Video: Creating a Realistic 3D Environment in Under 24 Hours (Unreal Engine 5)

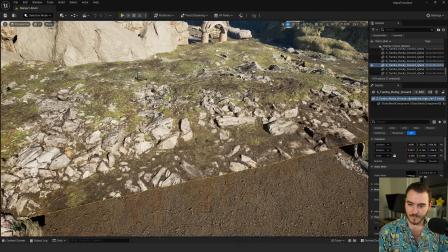[4:00]
and so these are just these collections of uh they're kind of flat i can absolutely scale them
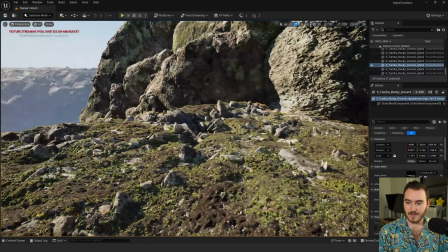[4:07]
up tall and now there's all this detail and so it's up to you how you want to use them because or photo scans and so they actually have like all this like plant data.
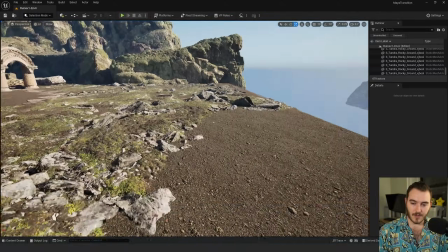[4:15]
I did that so that I wouldn't have to do so much work with foliage on the ground.
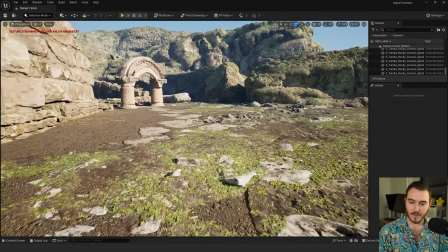[4:18]
I could just have this feel like there's stuff, people are walking and then they hit this rock and it's like oh wait there's like a path hidden under this mud and these are different like stones.
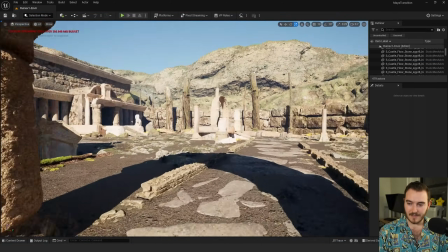[4:27]
Anyways you come up here and then there's this archway. You come in here and I have like little details like I put this this thing's like been buried and a tree
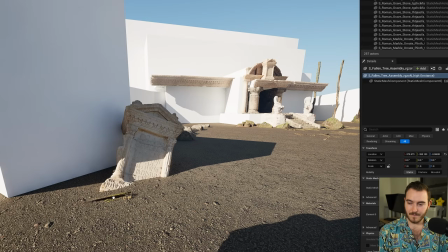[4:35]
like fell on it at some point with leaves because I wanted the idea that this thing got knocked over. So there's like little moments where I tried to put pockets of storytelling.
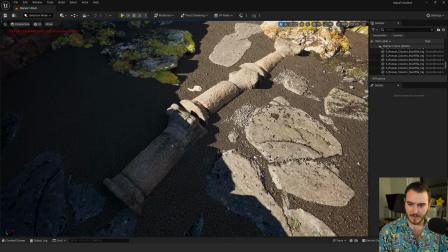[4:44]
I have these three different pillars that I just shoved into the floor because I was like oh maybe there was a pillar standing here that fell over and it wasn't pieces.
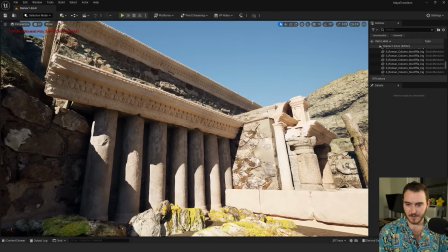[4:52]
It broke apart and there's all these columns holding up like these shelves that are just duplicated.
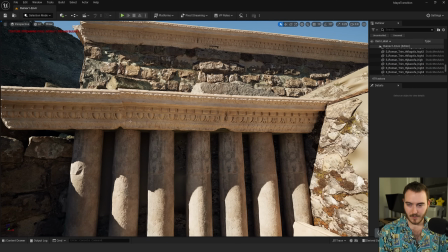[4:57]
I just kind of lined them up so they more or less work at a distance.
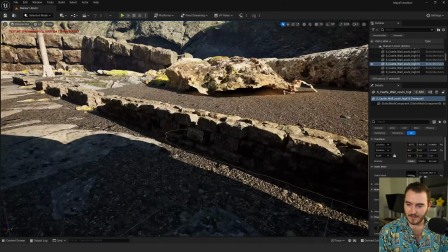[5:00]
And then I put walls and I built them up together and I also put little broken pieces of the stone wall.
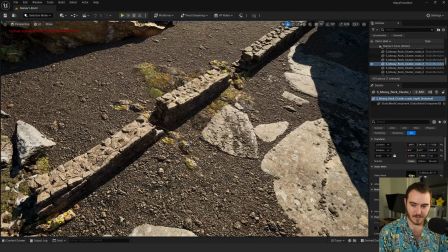[5:06]
I have like these rock things and I just shoved them into the floor so that only small pieces pop out and it's almost like these these walls
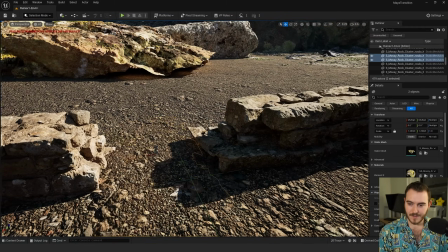[5:12]
got broken because if I don't have them we just have these holes like well what happened to those rocks like oh well they're there they just
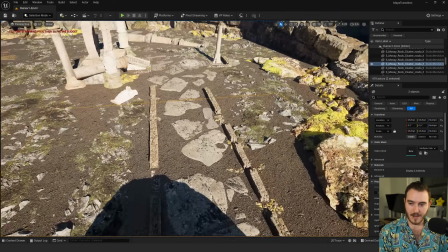[5:18]
got buried and I took these rocks I tried to make a walkway and then I took a whole bunch of them and I tried to make this like tiling
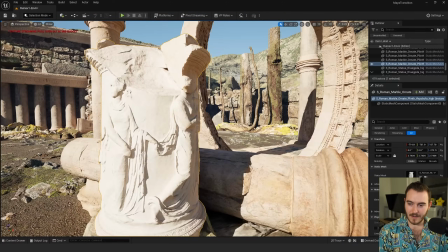[5:24]
this is one asset which I duplicated through over here rotated it so you can't tell it's the exact same thing it duplicated again shoved
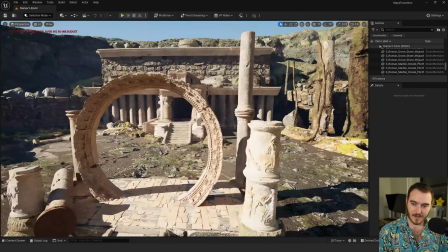[5:32]
it up rotated it at another angle so there's just a couple of them this archway is actually just same archway spun a couple of times
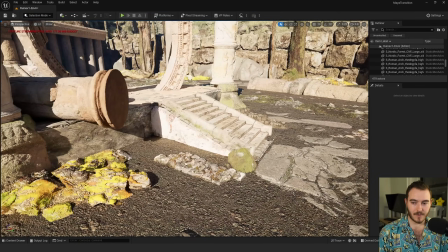[5:40]
and pushed through itself and so we call this we call this process kit bashing where you're basically just taking models from a bunch of different places and you're
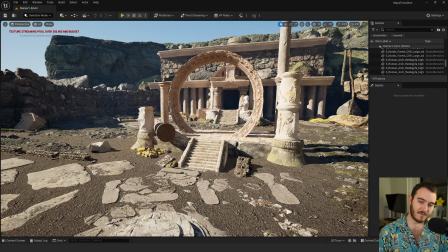[5:47]
bashing them together as if they're from different kits of assets it's like legos like if you had you know the roman set
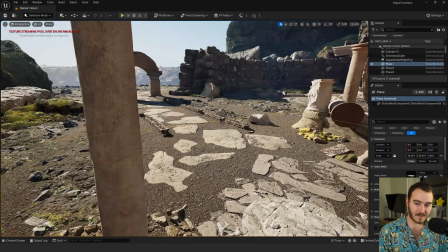[5:54]
of legos and the rock set of legos and those are all different lego kits and then you bash them together that's where the word kind of came from there's like rock
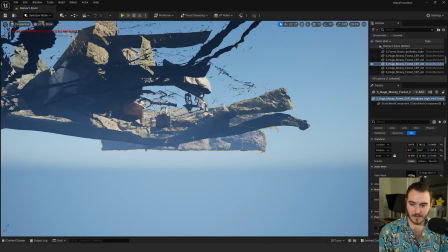[6:00]
all along the edges which is really the same types of things. They're just scaled up really large.
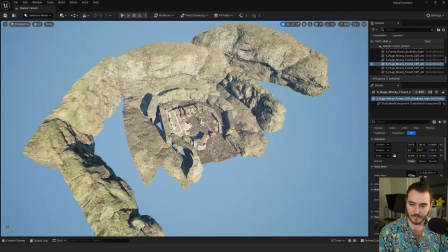[6:07]
I just created this little valley of them. When you're in here, you can't really see out.
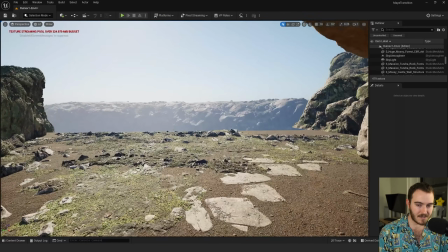[6:11]
And then this way, I decided I'll put some kind of like foresty vegetation here so that we can't see this hard edge.
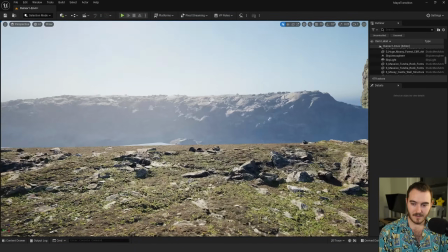[6:17]
But I don't mind being able to see like off into the distance. But this wasn't enough.
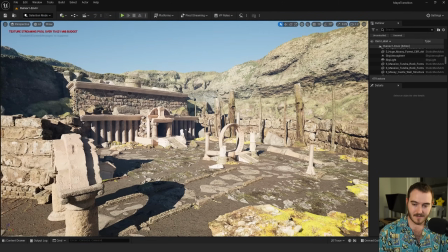[6:22]
This is still just like the environment. And I thought, okay, well now what we need is we need plants. So I did another version where I introduced all the foliage.
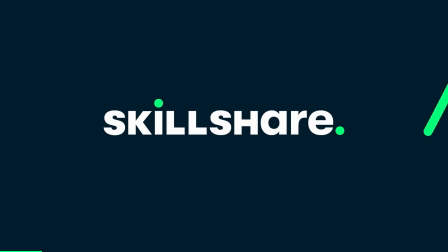[6:31]
But before we add our foliage, let's talk about this video's sponsor, Skillshare. As you probably know, Skillshare is an online learning community with thousands of classes across hundreds of categories from animation,
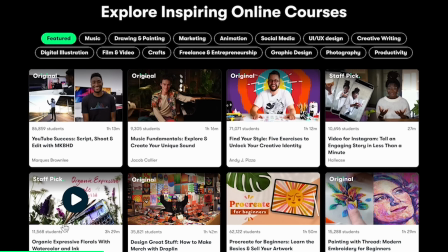[6:40]
digital art, illustration, photography, graphic design, video production, and so many more.
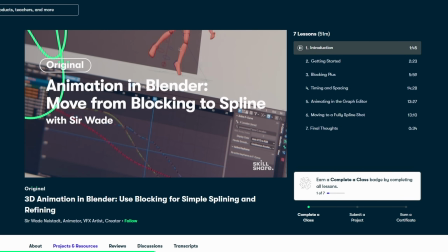[6:44]
For example, there are the classes that I created for Blender and Maya Animation, which is a great place to get started if you want to try animation in either of those tools.
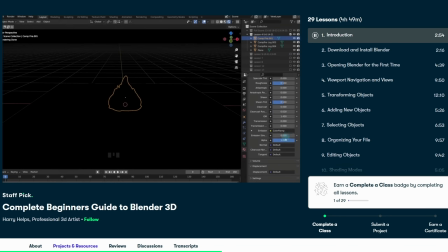[6:50]
But if you want to jump in on an environment that's a little bit more stylized than the realistic example of this video, you can check out classes like the Complete Beginner's Guide to Blender 3D,
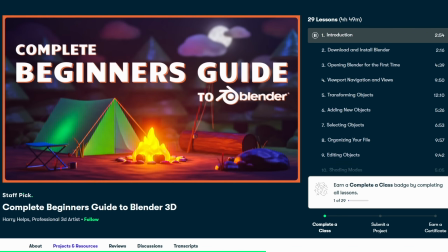[6:58]
which has project files to download and assignments to complete. And the first 500 people to use my link in the description or this QR code will receive 20% off their first year of Skillshare, as well as the 7-day free trial to jump in and start learning.
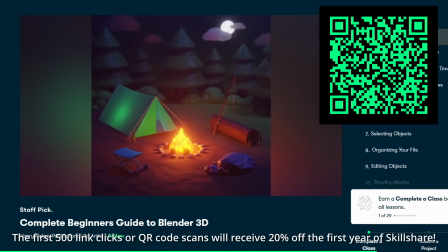[7:08]
If you end up not enjoying it, there's a 30-day money-back guarantee, but chances are you'll learn something new and have a good time. So get started today, and thank you again to Skillshare for sponsoring this video. Now, back to our environment creation in Unreal Engine.
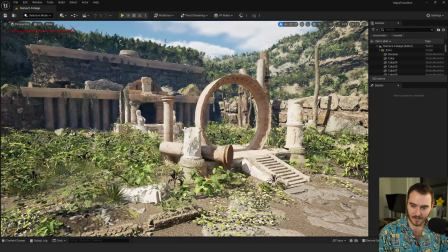[7:18]
This is what makes it feel much more alive and interesting especially because look closely they have wind they move that way
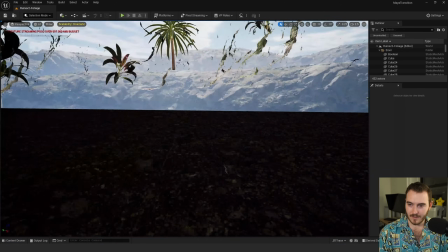[7:27]
when you look at it it just feels really dense and high detailed oh i also put a water texture down there which you can't really tell but technically there is water there's
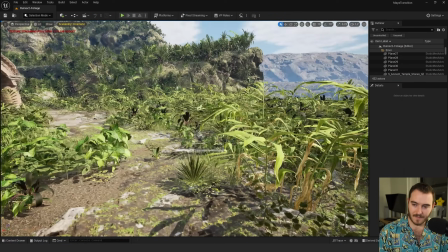[7:36]
some shading stuff so i just shoved a whole bunch of stuff here but i left enough so that the pathway still felt
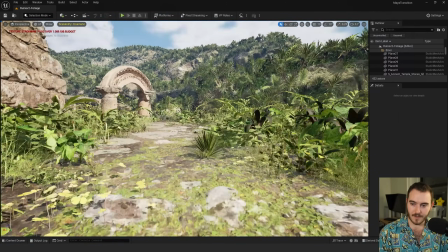[7:43]
like there would be a pathway to walk through and so it feels a lot more dense and rich with life as we go through here.
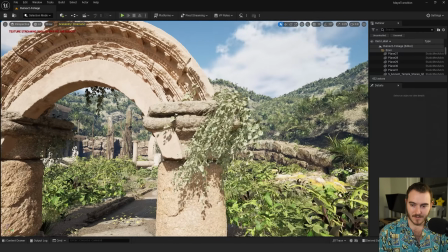[7:51]
I painted on some like vine plants that sort of hang off the edges of stuff just to give it overgrowth.
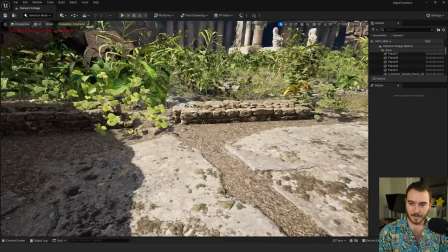[7:59]
Some low level plants that kind of pop out of these pockets. A little bit of growth on the actual thing as if the vines are kind of reclaiming it.
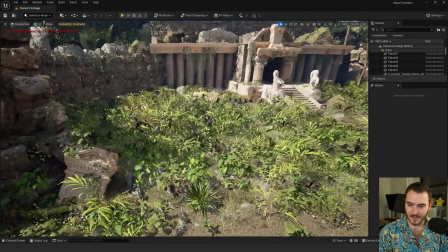[8:09]
I left it super dense and heavy vegetation everywhere except the paths.
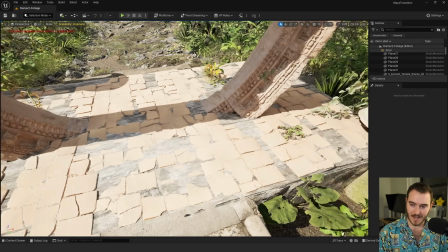[8:14]
At first I had a bunch of stuff growing here but it felt weird and so I left them kind of on this edge of the platform and like kind of off to the side.
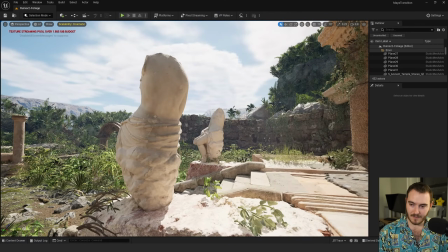[8:22]
I think at one point I had stuff on these statues, but I guess I took it off. I've got plenty of overgrowth coming out of this thing.
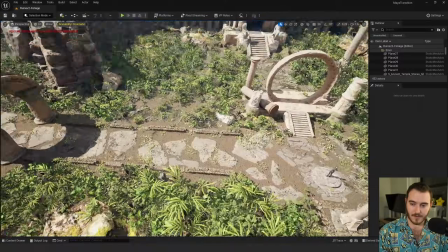[8:28]
Even up here, I have broken statues. Oh, and then if you look off this way, that hard edge is gone.
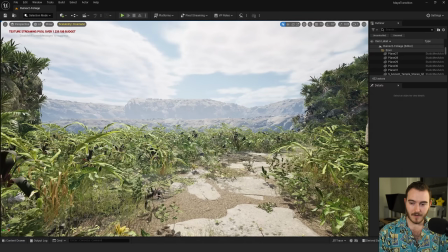[8:32]
Now it feels like there might just be like a steep cliff or drop off. If we come up here and look down, there is like a water line.
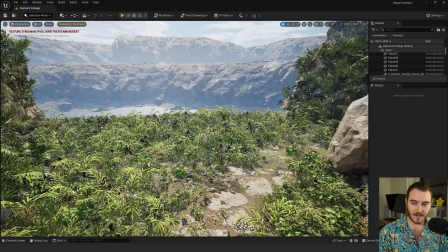[8:40]
So if we do happen to see over the edge, it's fine. But I never intended for that to be visible.
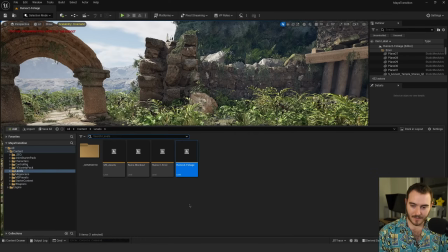[8:45]
So that is the environment I built. and what's cool about that level sequence so I basically built a master sequence what's
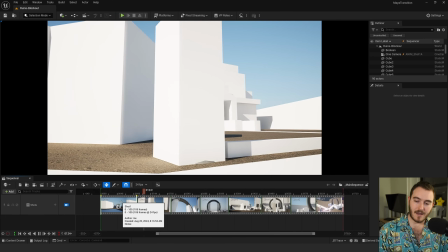[8:53]
cool is like the camera itself is not tied to the world so I can have the camera animated and we can kind of walk through this thing and then we'll look at
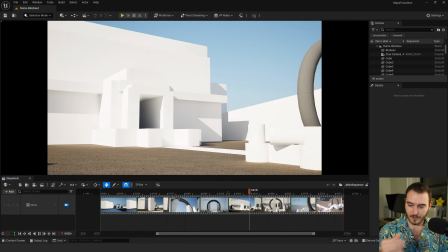[9:00]
the archway and we'll look at the portal and then I have all this other stuff happen
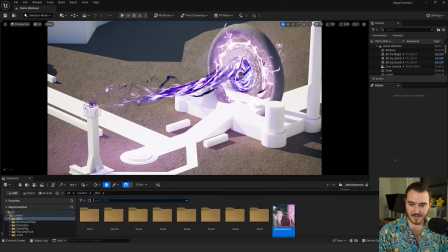[9:05]
what's cool is I can swap levels and I can see
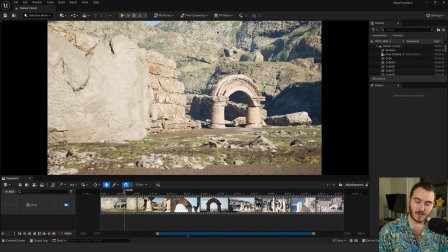[9:10]
that same animation at any stage and so um changes can be
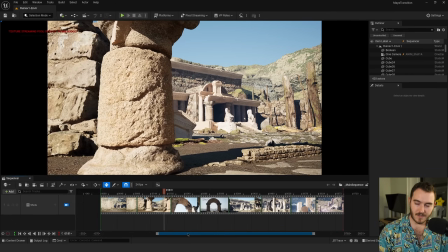[9:15]
made to the level just as camera animation can be adjusted and they're separate they
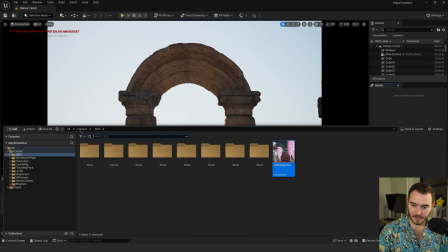[9:20]
don't live in the same like file so let me go ahead and just jump ahead to the final level with all the foliage and then i have a character in this final version
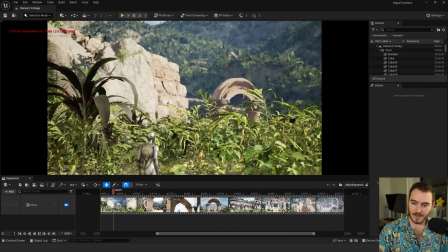[9:28]
with some animation that i threw in there and so it gives us a little story of a character who walks
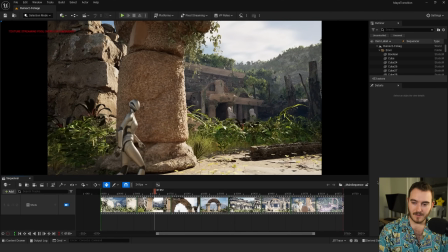[9:33]
through here they're looking around and they enter this area just
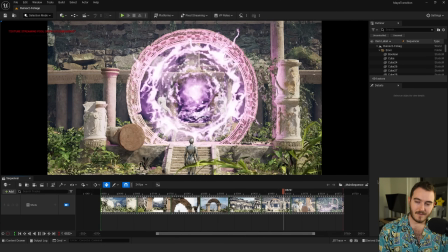[9:41]
kind of looking around and the character comes up and they check this thing out and then that happens and so on so on so on
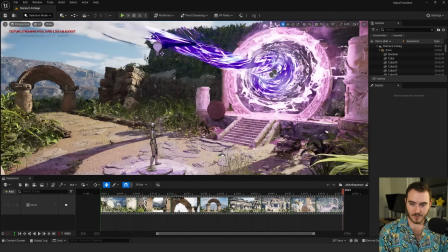[9:50]
if i jump out of the camera all this is just live in here and what's cool is if i scrub through this in my master sequence these assets
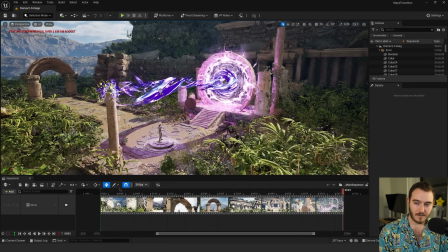[9:56]
don't always exist so like this portal wasn't here before i go back to shot one it's not there during shot one this is what the world
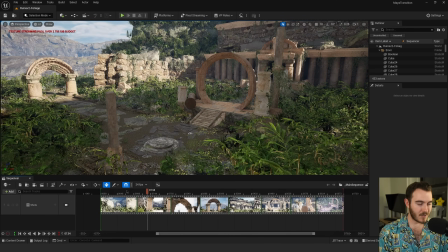[10:03]
looks like during shot two i actually changed the lighting for that other shot so if i go through each of these you can see that the overrides
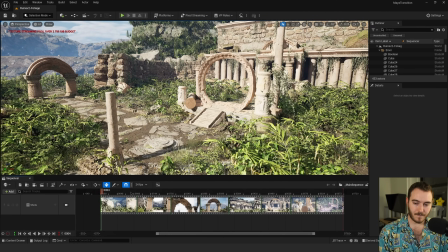[10:10]
I make actually have some like sun animation in the first one just to add some life and the second one has a totally different look
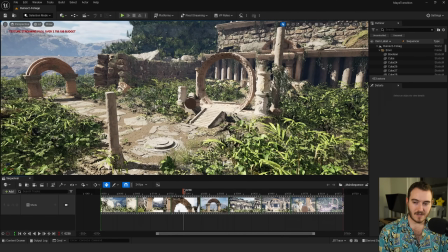[10:17]
everything's in the shadow this third one another so each of these kind of has their own lighting direction just because I wanted it to look a certain way
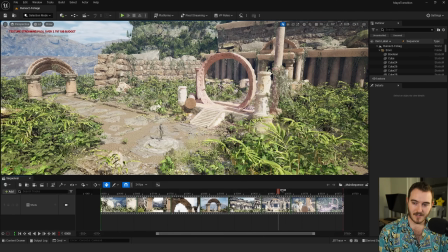[10:26]
this one this kicks on this one it starts spinning and has that thing
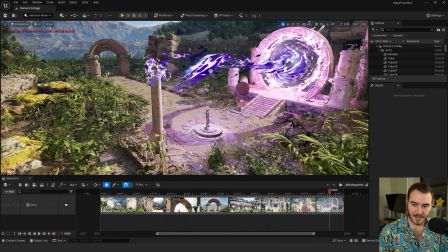[10:31]
happen and then in this last one I can see this one has like a purple light on the floor I don't think existed here.
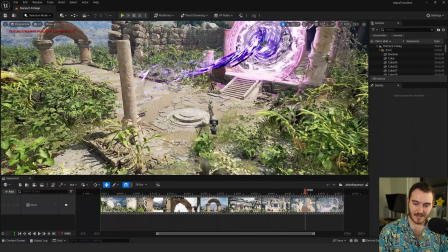[10:36]
So even though this thing is here, it doesn't actually cast any lights in the scene. But since we can't see the floor, it doesn't matter.
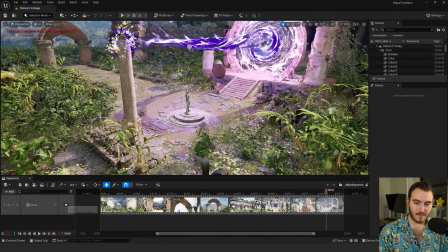[10:42]
This one, this shot, it's from this angle. And so I added a point light that's animated to flicker.
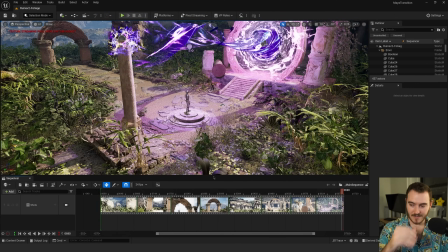[10:50]
And so these different assets can pop in at different times because if I go into any one shot,
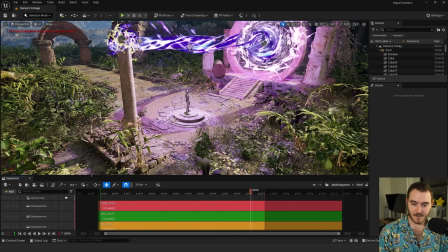[10:54]
I can enter into its subsequences and I can see that the animation is here and
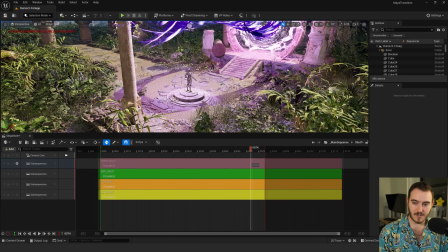[11:00]
I can mute the animation and the character goes into a t-pose because the character is no longer being
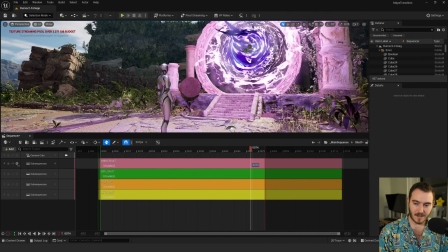[11:06]
driven by the animation. Here again is the character so now they're standing there doing their idle.
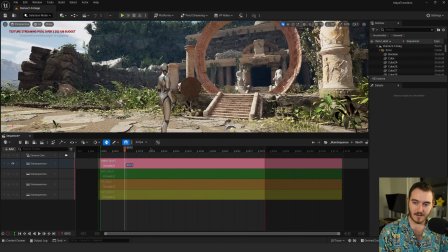[11:11]
I can solo it and focus only on the character standing there to see the animation and then I've got the effects in
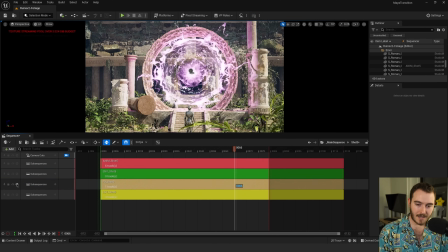[11:18]
its own layer which is obviously that thing and then the lighting overrides are the changes to the light position.
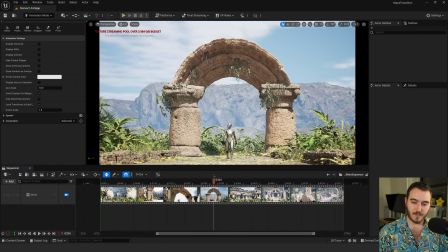[11:26]
One person could make modeling changes, one person could make lighting changes, one person could be doing animation or multiple people could be responsible for different shots.
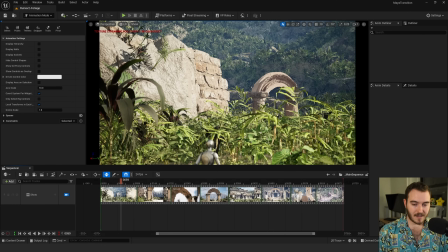[11:33]
Like we could all take a different shot and work on stuff. Those are all different files. Like this is one big project, but each piece is a different file pretty easily.
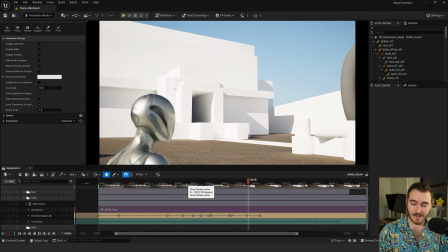[11:41]
I can just pop the character in here and you can see that I can use this, this unfinished world.
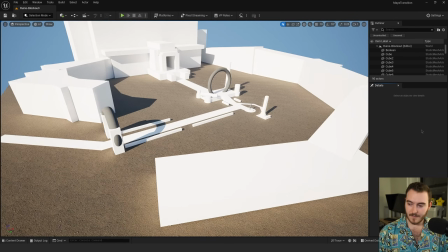[11:47]
Yeah. And it'll all just feed back into that system. Everything in this video took about 20 hours to do. This is the first time I've ever tackled an environment in this workflow in this way. So it was kind of learning experience and that's what I got out of it. My oh went down okay but if all that stuff at the end with the sub sequences and the cinematic workflow if that's something you're interested in animation and that stuff are both classes that I'm doing in my summer of unreal so if you're curious about that link the notes below. Huge thank you to Skillshare for sponsoring this video once again. As always thanks so much for watching I'm Sir Wade and I'll see you in the next video. Luna says thank you too.